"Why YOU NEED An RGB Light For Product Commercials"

Let's set the scene. You have the go-ahead for a new client shoot. You set the lights up exactly how you have learned best and use a great background because, well, that's all you've got.
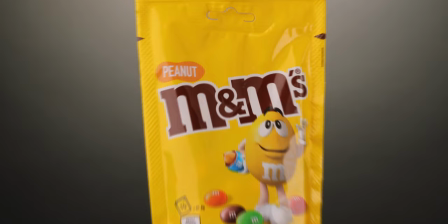11s
The setup all looks great and you capture the shots.
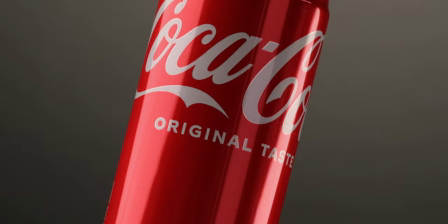The client is happy, but they could be happier. And here's why. You see, every brand has a color palette. Now this can be a color that's used in their logo, or it could be a color that is used on their packaging or product. What a brand really likes is if their content marries up with their guidelines. So the shots before were great, well exposed, nice lighting, but it's just a generic shot. There's no ownership, there's no color, there's no brand recognition.
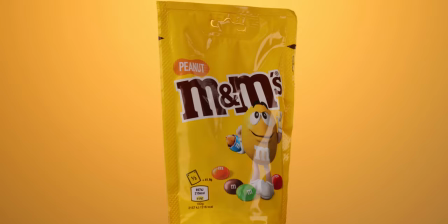59s
If we were to introduce a color from that brand into the background, then not only will it increase the variety in your shots, It shows the brand that you have attention to detail and that you actually care about how these shots will be shown to their audience.
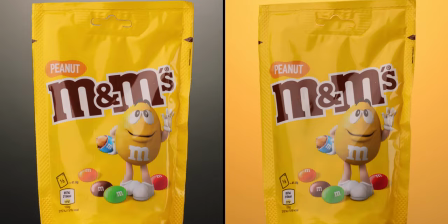73s
If we compare the shots side by side, you can clearly see the added interest having colour makes and how well it could sit on a brand's content feed. But colour doesn't have to stop there. In fact, it can be used to make a product pop even more by using a contrasting or complementary colour.
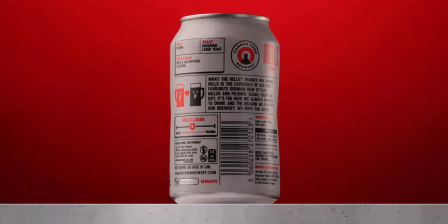95s
Take for example this shot. Yes, we can make the background an obvious red to go with the brand, but let's actually go with the opposite.
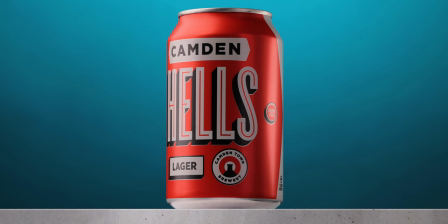102s
A very contrasting colour helps to make the product pop against the background. Another example is by using a secondary colour from the product. Take for example this pink.
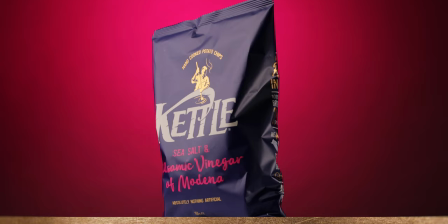114s
It keeps the colour palette on brand and also allows for the product to pop well against the background. Experimenting with complementary or contrasting colours is a great way of adding originality to your shots. It also helps to give the brand their recognition, and it also shows that you have paid attention to brand guidelines and color choices that they have used throughout their history. So the RGB light I'm using is the Amaran P60C, and for what it can do, it's actually amazing value. Link in description if you want to check out more details on that light. The Sidus Link app is great. Being able to choose the color on the fly from your phone. Sometimes lights are really high up and you can't get to them easily, or you don't want shake the light stand that it's on. Being able to control everything via the app flawlessly is amazing. Another amazing feature in the app is the color picker and this is especially useful if you are trying to match a brand on set using other lighting. You just take a photo via the app and it will choose the color for you. Simple. So if you're looking to improve your product commercial work, I can highly recommend an RGB light panel. Hasn't got to be this one, there's definitely cheaper options out there, more expensive options out there as well, but having one that is connected to all my aperture lights via the app is very useful. So if you're in that kind of brand and you have other aperture lights, I would definitely recommend looking into the P60C. Let's give you a quick demo of how we can take something as simple as this cam and elevate it by using RGB light.
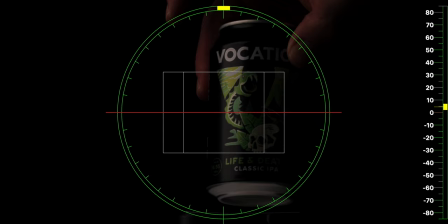205s
Let's set up the shot. Position your main key light to one side and slightly behind.
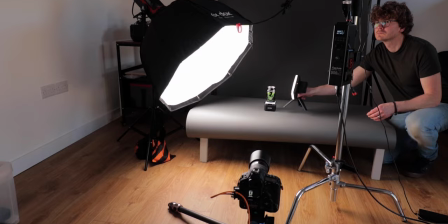211s
This will help minimize the spill onto the background. Next, place your product in shot to see how it looks.
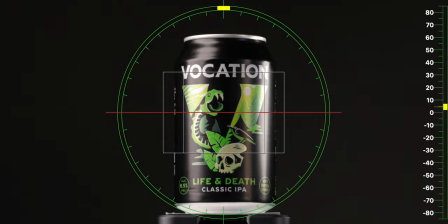217s
In this case, it needs more light. Adding a second light source to the other side helps balance out the product exposure.
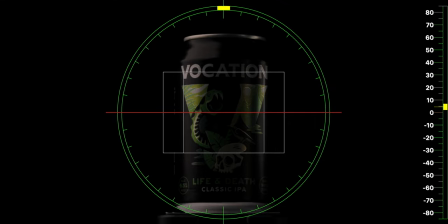225s
Tweak the positioning of your lights to get the desired result.
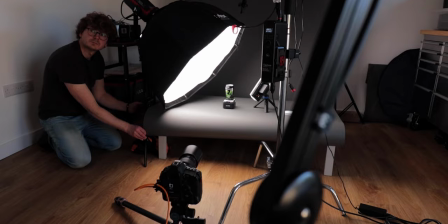229s
Tethering the camera to a computer really helps when setting up your shots, as you can use the large monitor for precise adjustments.
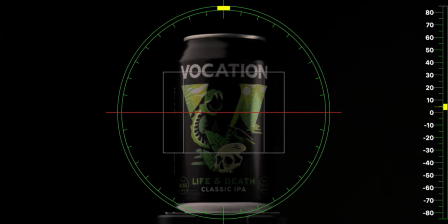236s
Here we want the light on the right side to only affect a certain area on the can.
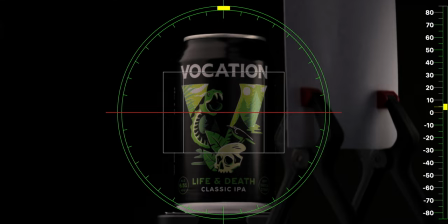242s
Next we can add some cheap and effective pieces of paper to bounce the main light to the front face of the can.
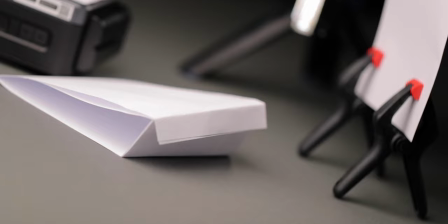248s
This will help bring out details and overall exposure of the product, all for a cost of literally nothing.
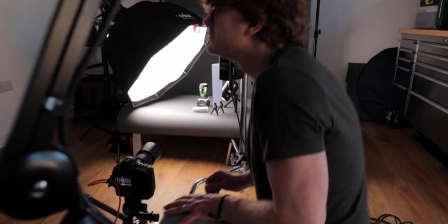255s
Sometimes you just need to think of practical solutions that you already have for free. Now of our main lighting complete it's time to add some color.
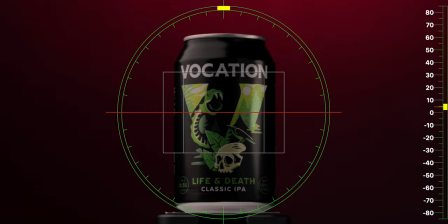264s
For this brand shoot we will apply a bright green to the background which is used within their design.
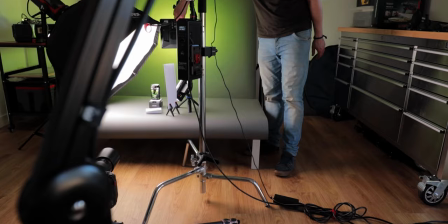269s
It always amazes me how you can turn grey paper into almost any color.
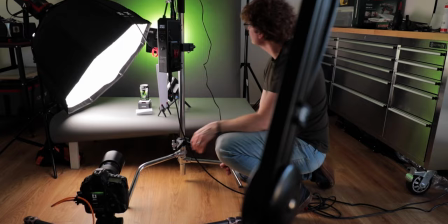274s
Position your RGB light to get the look you want.
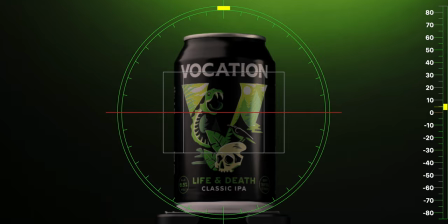277s
For this ad I'm moving the light closer to the background and at an angle which causes a quick fall off gradient into darkness.
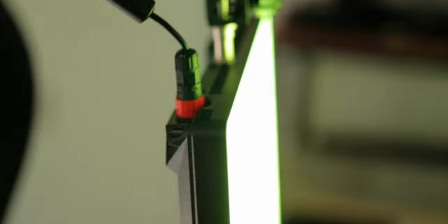284s
This is to help keep a moody look for the shots but it also has a nice pop of color from the brand.
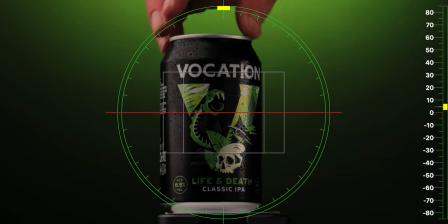290s
Next we can add the finishing touches such as lighting tweaks and adding some water spray to the can for added interest in the shot.
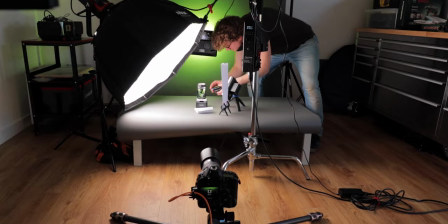298s
Place your product back onto your lazy susan or whatever rotating device you have and start to capture some rotation in camera.
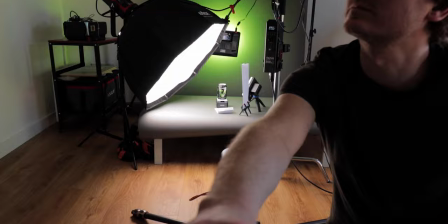305s
It's always a good idea to capture several rotations as you never really know how important they are until you're in the edit.
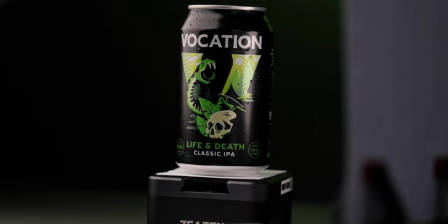312s
Once you have the main shot why not capture some added detail shots which can be used in the ad.
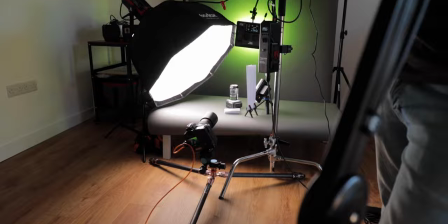319s
Remember to tweak the lighting as you move the camera around. Here I like to shoot closer at an extreme angle and with the Sidus app I can try
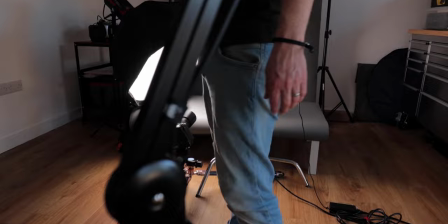328s
a creative intensity adjustment to the green light using just my finger and phone.
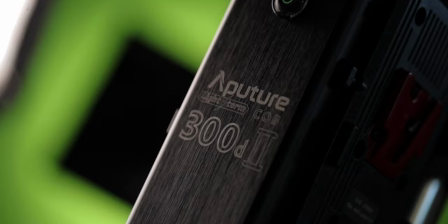334s
Hopefully you found this setup useful, as always use the gear you have,
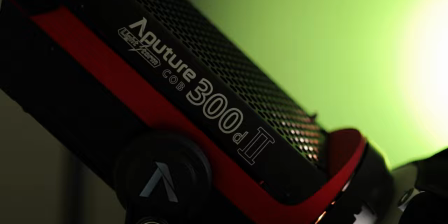339s
just have fun creating content, the more you make, the better you'll become.
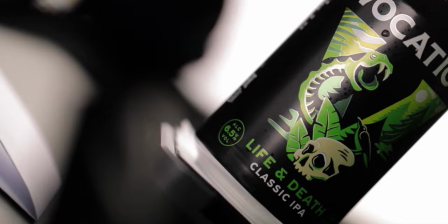344s
Let's have a look at how this ad turned out.
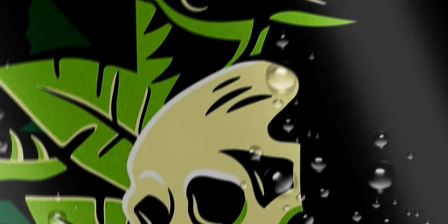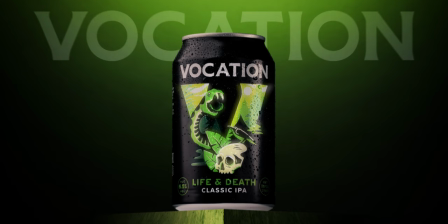RGB Lite. Just one extra way on how you can improve your product commercial work. If you want to improve your product commercial work another way, check out this video on screen now. Catch you on the next video. Peace. So close. In their packaging or product. And here's why.